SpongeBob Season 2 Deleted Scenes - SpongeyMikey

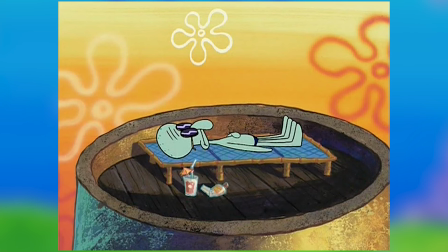249s I'm ugly and I'm proud!
Is that what he calls it?
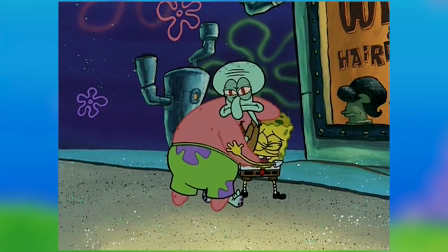253s
I'm guessing Squidward would have said this before the camera changes, or maybe after SpongeBob and Patrick run into the horizon,
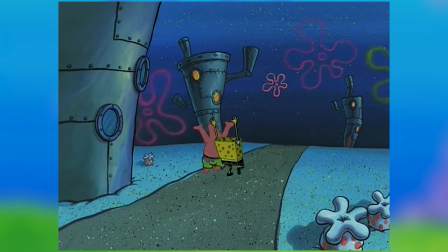259s
it would cut back to him and then he would say it. My gut tells me that this was cut because the shot of SpongeBob and Patrick running into the horizon was the best
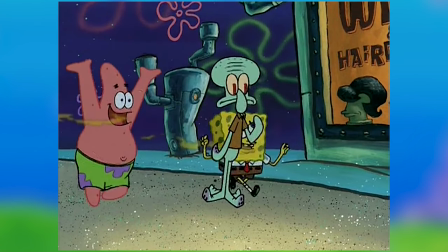267s
ending shot for this episode. Cutting back to Squidward to say that line would have been funny, but unneeded since everything already wrapped up.
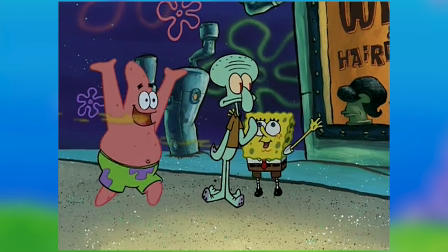276s
And if this would have been before the final shot, they probably cut the line so the scene flows better and doesn't take attention away from SpongeBob and Patrick.
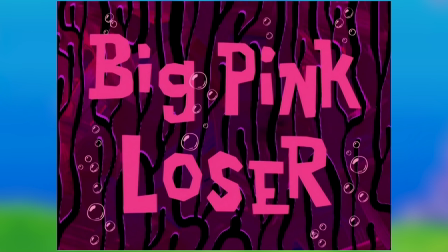285s
Next up is episode 46, Big Pink Loser.
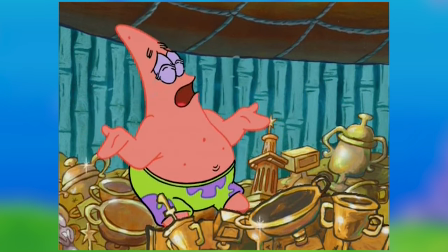288s
In this episode, Patrick wants an award after seeing how many awards SpongeBob has, so he starts working with SpongeBob at the Krusty Krab.
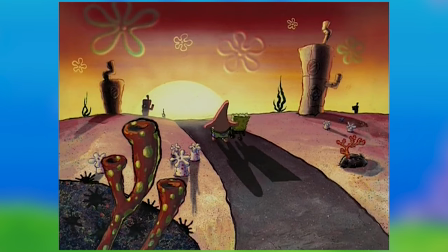296s
SpongeBob says, Patrick, you do exactly what I do, and you'll have an award in no time.
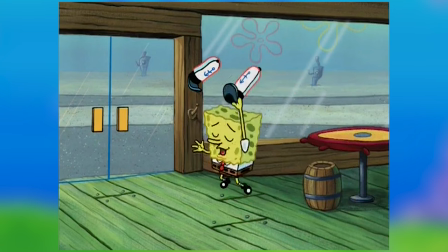301s
Patrick takes that literally and starts copying everything SpongeBob says, does, and wears.
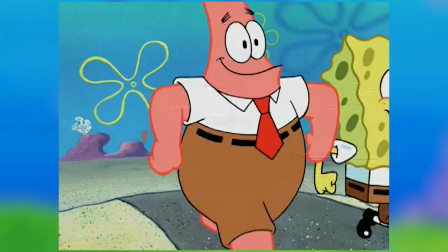307s
They go to work and say, "I'm ready," over and over again.
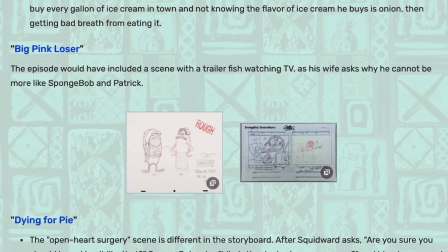310s
Some storyboards for this episode show a lady complaining to her fat and lazy husband that he should be more like SpongeBob and Patrick.
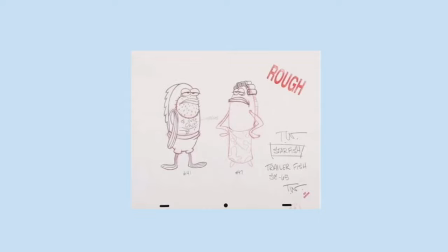318s
This would have occurred during the "I'm ready" scene. I guess this was cut to not take the focus away from SpongeBob and Patrick,
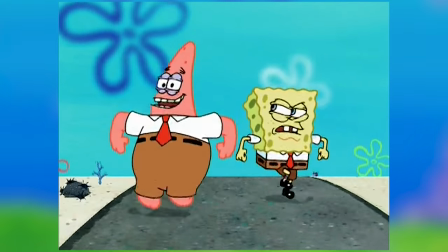325s
since this was the scene where SpongeBob starts to suspect Patrick is copying his every move.
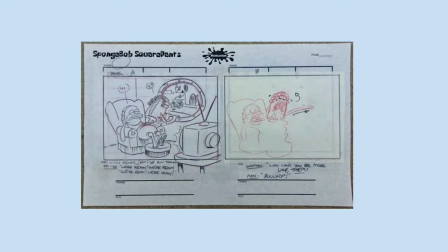331s
But this scene would have been funny in the final cut, but it makes sense as to why they removed it.
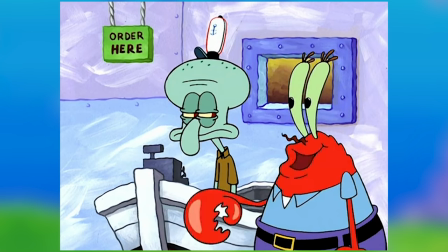336s
Moving on to episode 48, Dying for Pie. It's Employee Brotherhood Day at the Krusty Krab, and Squidwardine gets SpongeBob a gift.
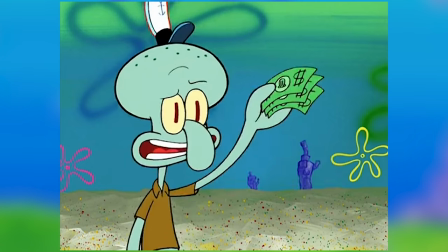344s
He buys a pie from some pirates, but it was a bomb.
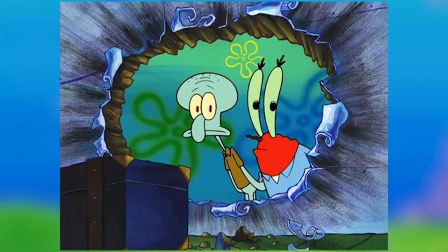347s
When Squidward and Mr. Krabs are convinced that SpongeBob ate the pie, he was going to explode at sunset.
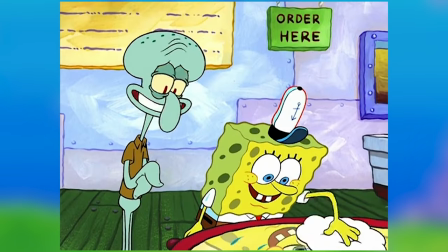353s
Squidward feels bad and makes it up to SpongeBob by giving him the best day ever.
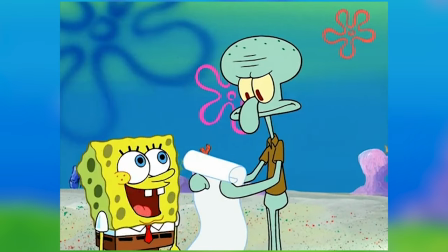357s
SpongeBob and Squidward do everything on SpongeBob's friendship list, starting with showing Squidward to everybody in town.
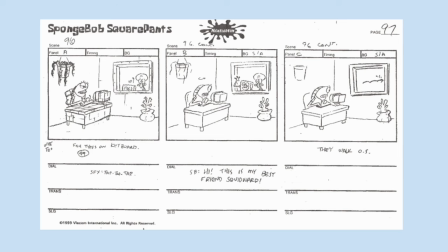363s
Some storyboards show SpongeBob showing Squidward to a lady working in an office.
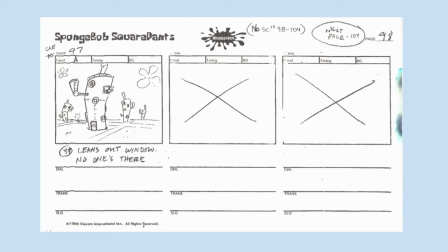368s
After they leave, she looks outside, and they're gone.
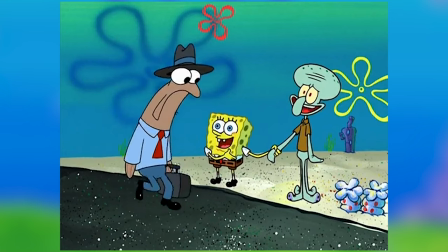371s
I think this was likely cut for time, and since we already had 3 shots of SpongeBob showing Squidward to other people.
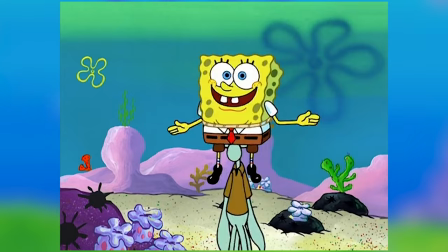378s
We also have a very quick scene later on, where SpongeBob illegally operates on Squidward.
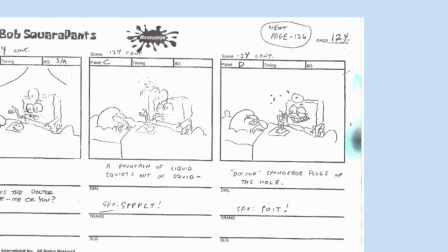383s
The storyboard shows SpongeBob plugging up Squidward's chest with a cork after the blood starts gushing.
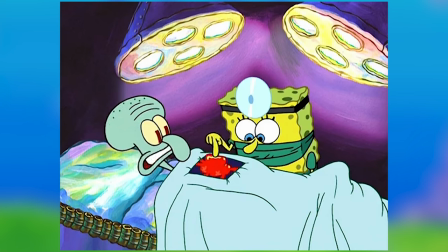390s
Same with that last one, my guess is that it was cut for time, despite it being a quick shot. That's all I can come up with for that.
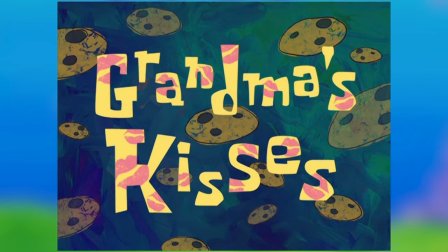398s
Moving on, our next scene is from episode 52, Grandma's Kisses, the first episode to feature SpongeBob's grandma.
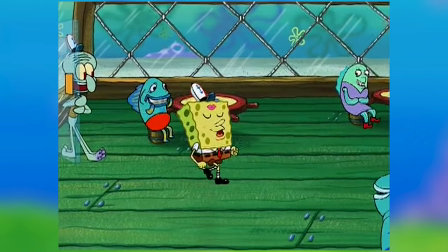405s
After SpongeBob is laughed at for being kissed by his grandma in public, Patrick helps him be more mature.
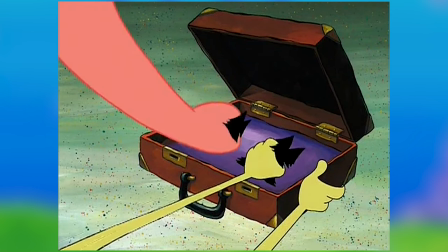411s
They put on sideburns before going to see his grandma.
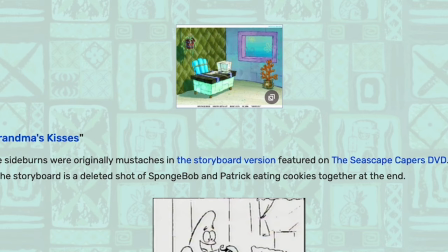414s
On the Seascape Capers DVD, some storyboards revealed they were going to wear mustaches instead.
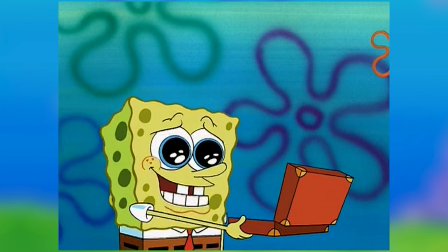420s
I'm guessing this was changed because sideburns are a little more interesting and less cliche than mustaches.
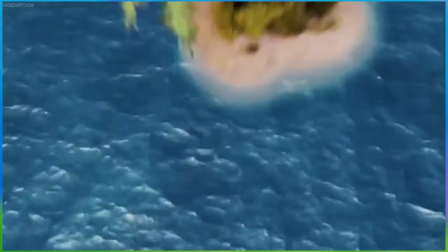426s
That, and they later used the mustaches in the SpongeBob SquarePants movie in 2004,
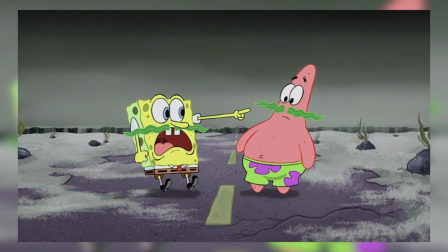431s
when Mindy gave them mustaches to make SpongeBob and Patrick seem more manly.
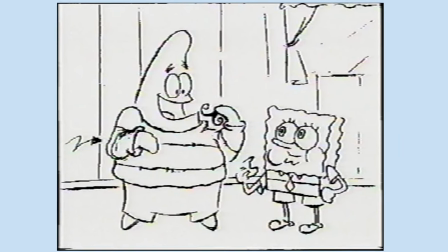436s
Another storyboard shows another scene at the very end with SpongeBob and Patrick eating cookies in satisfaction.
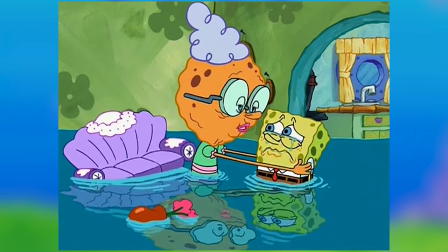442s
This probably would have been after SpongeBob's grandma teaches SpongeBob the moral of the story.
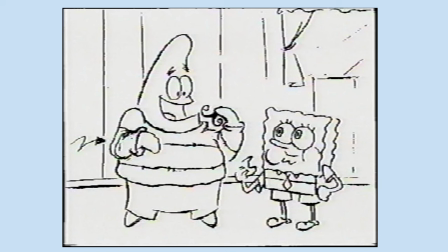447s
You can be an adult and still get love from your grandma. I'm guessing this was cut for time, and it wasn't entirely necessary.
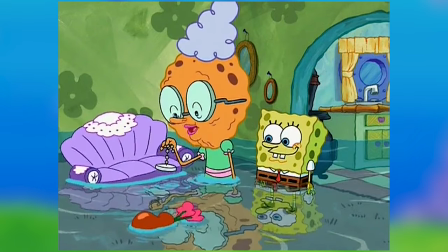454s
The moral is learned, and the moment between SpongeBob and his grandma makes the story feel conclusive and very sweet.
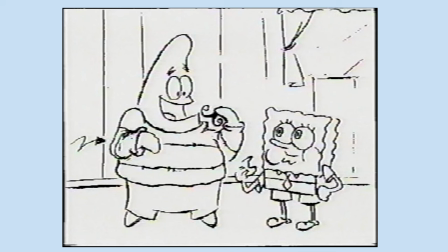461s
Before it's ruined by these assholes, it would have been nice to see the episode end on something other than this shot,
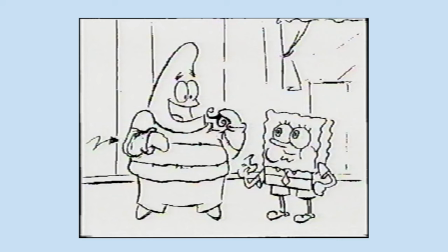467s
but it was probably unneeded, so this scene was probably cut for that reason.
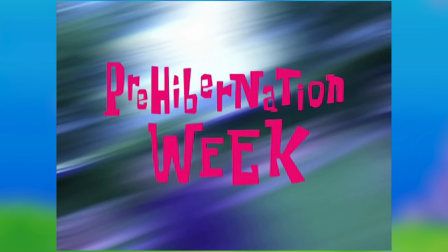473s
Next up, episode 54, Pre-Hibernation Week.
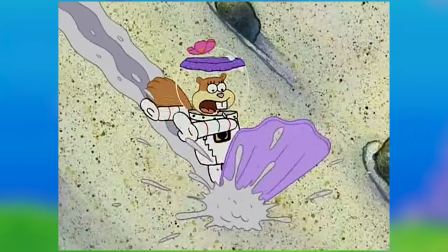476s
In this episode, Sandy makes SpongeBob do extreme sports with her in the week leading up to her hibernation.
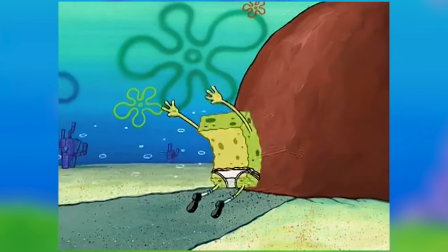482s
The activities drive SpongeBob crazy, and he hides to avoid getting more injuries.
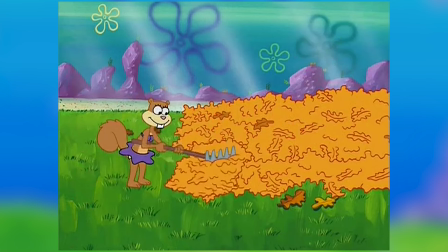487s
The first deleted scene occurs at the beginning. When Sandy is raking leaves, they form the shape of Texas.
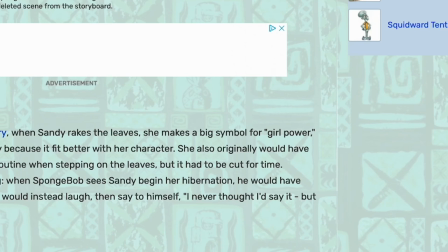493s
According to the audio commentary, they were supposed to form a girl power symbol.